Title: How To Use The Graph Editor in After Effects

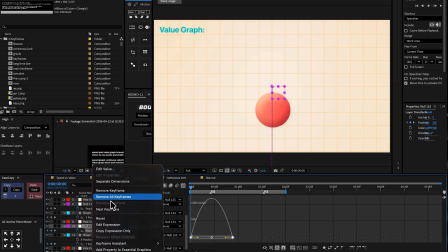And in the speed graph, it is normal. It works, right? So this happens because we need to separate the dimensions of the position to X and Y, as you can see here. And we don't need the X position, we only need the Y. So easy ease that. And if I go into the value graph, as you can see, if I select the graph now, the handles appear.
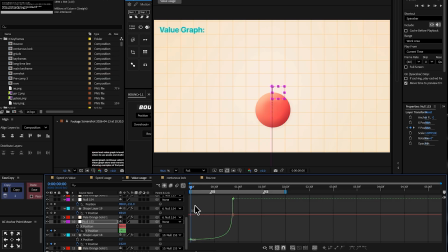So make sure you separate the dimensions. And for the graph, I'm going to make it really peak toward the left, toward the right. So it starts slow and then speeds up. And then again, I'm going to copy this and paste it to the shape layer as well.
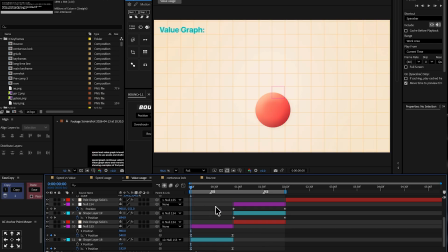So as you can see, we have done half of the transition. And on the second layer, I'm going to do the exact same thing. Separate the dimensions, delete the X position, and the peak is going to be on the leftmost side. So the peak is going to be opposite. And again, I'm going to copy the ease and paste it on the position of the shape layer.
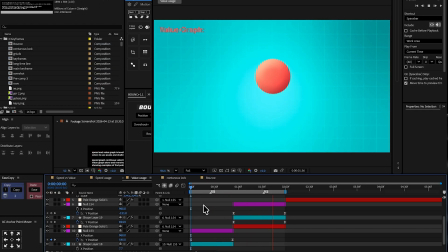And as you can see, now we have this really smooth and clean transition.
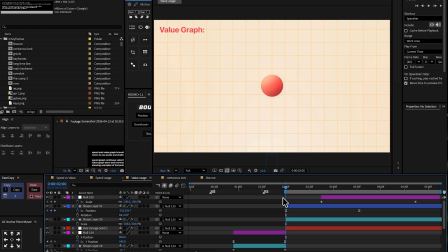Okay, so another usage of the value graph is to make hyper-focused animation. So as you can see, the cursor moves up here with the position keyframe, and there's another layer which zooms in the whole scene. So here, I'm going to select the keyframes from the null layer and go into the value graph. And here, I'm going to drag the handle toward the left, toward the right side.
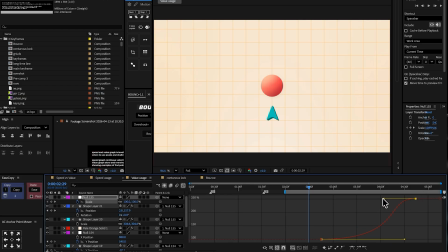And the top handle will be moved toward the left side. So the ball starts slow, and then it really picks up some acceleration, and then slows down. So the graph is really sharp. And now, if I play the animation, as you can see, the animation still is smooth, but we have that really hyper focus.
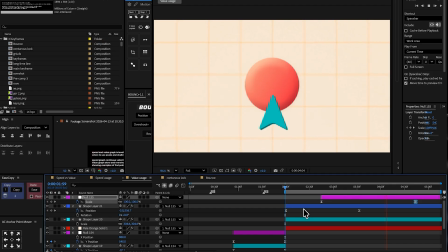And I use this technique to make the user focus on a really specific object.
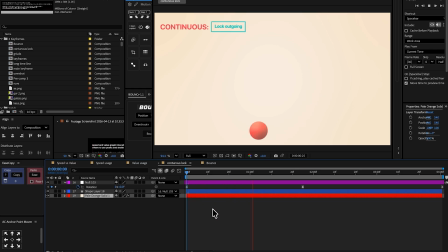Okay, so now I'm going to show you a specific characteristic which mainly belongs to the speed graph. So here we have a ball rotating in a circle, and the problem right now is the ball stops at this keyframe. As you can see, the ball stops, and then it again stops at the end. What if we don't want the ball to stop, right?
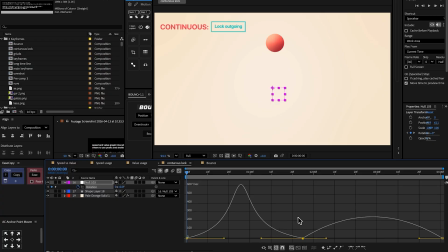What if we want smooth motion? So to do that, first I'm going to make the graph a bit more eased. So peek toward the center like this. And as you can see, the motion is much smoother. But again, the ball stops. We don't want that. We want continuous motion. So to do that, I'm going to select this middle keyframe.
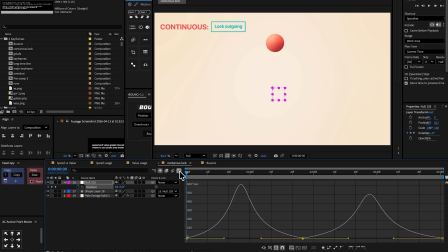Go to keyframe velocity and click continuous. So basically now what we can do is drag this keyframe up. So this is the point where the value of the position is 0, and here the value is not 0. So the ball never stops.
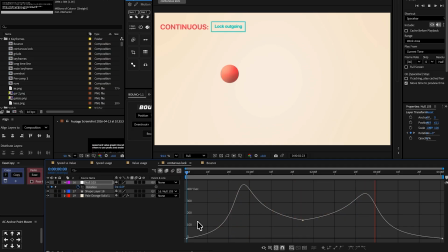And if I play the animation here, as you can see at the center, the ball is now not stopping because the value of the position is not 0. So we can do this to the end point as well, if we don't want the stop to be at the end as well. So as you can see, the animation is completely continuous. It is not stopping whatsoever.
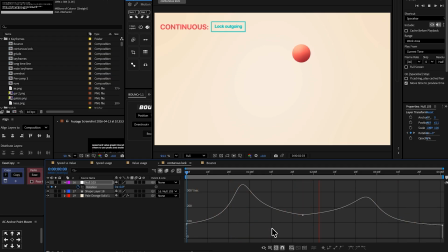And I mainly use this technique to make my animations as seamless and natural as possible.
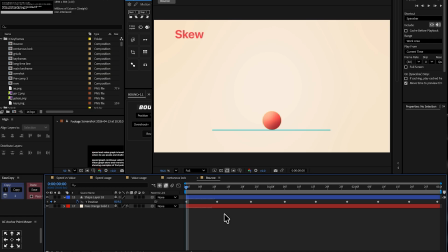Okay, so for the last part, I'm going to show you a characteristic which mainly belongs to the value graph. So here we have a simple bouncing animation. As you can see, the ball just moves up and down. But what if we want a natural fall off under the influence of gravity? So I'm going to select all of these keyframes, easy ease them, and make sure we're in the value graph for this.
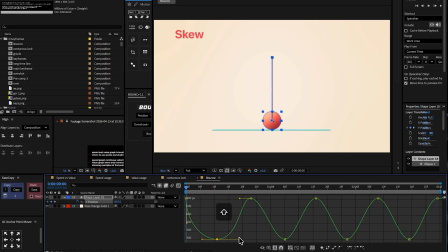And I'm going to adjust the graph. So it has a little bit of a peak at the start. So it starts fast and then slows down at the highest point. So like right here. And then again, it accelerates down. So the peak is going to be a bit more towards the end. So here, like this. And just repeat the keyframe graphs.
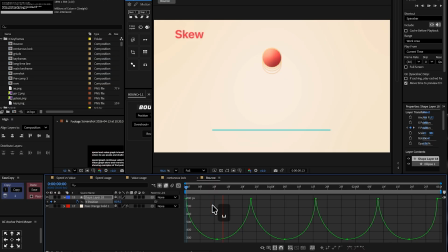So the graph for the full animation looks something like this. And if I play the animation, as you can see, we have a natural bouncing animation. But we want the ball to lose its height. Right now, the height is maintained. So to do that, I'm going to highlight all of these graphs.
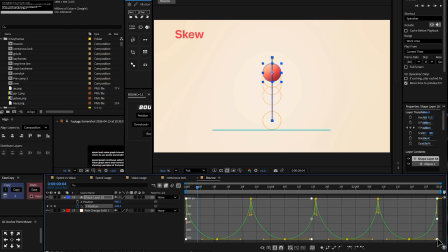So just select all of these graphs. And at this point, hold Alt, Option, or Control and just drag it down.
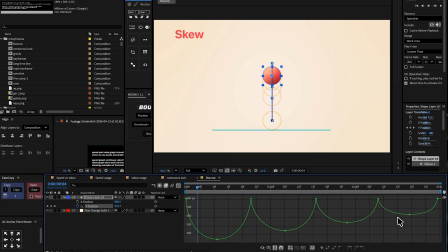So basically, just skew the graph. And now the position value decreases over time, and it decreases naturally. And in the speed graph, as you can see, it is a complete mess.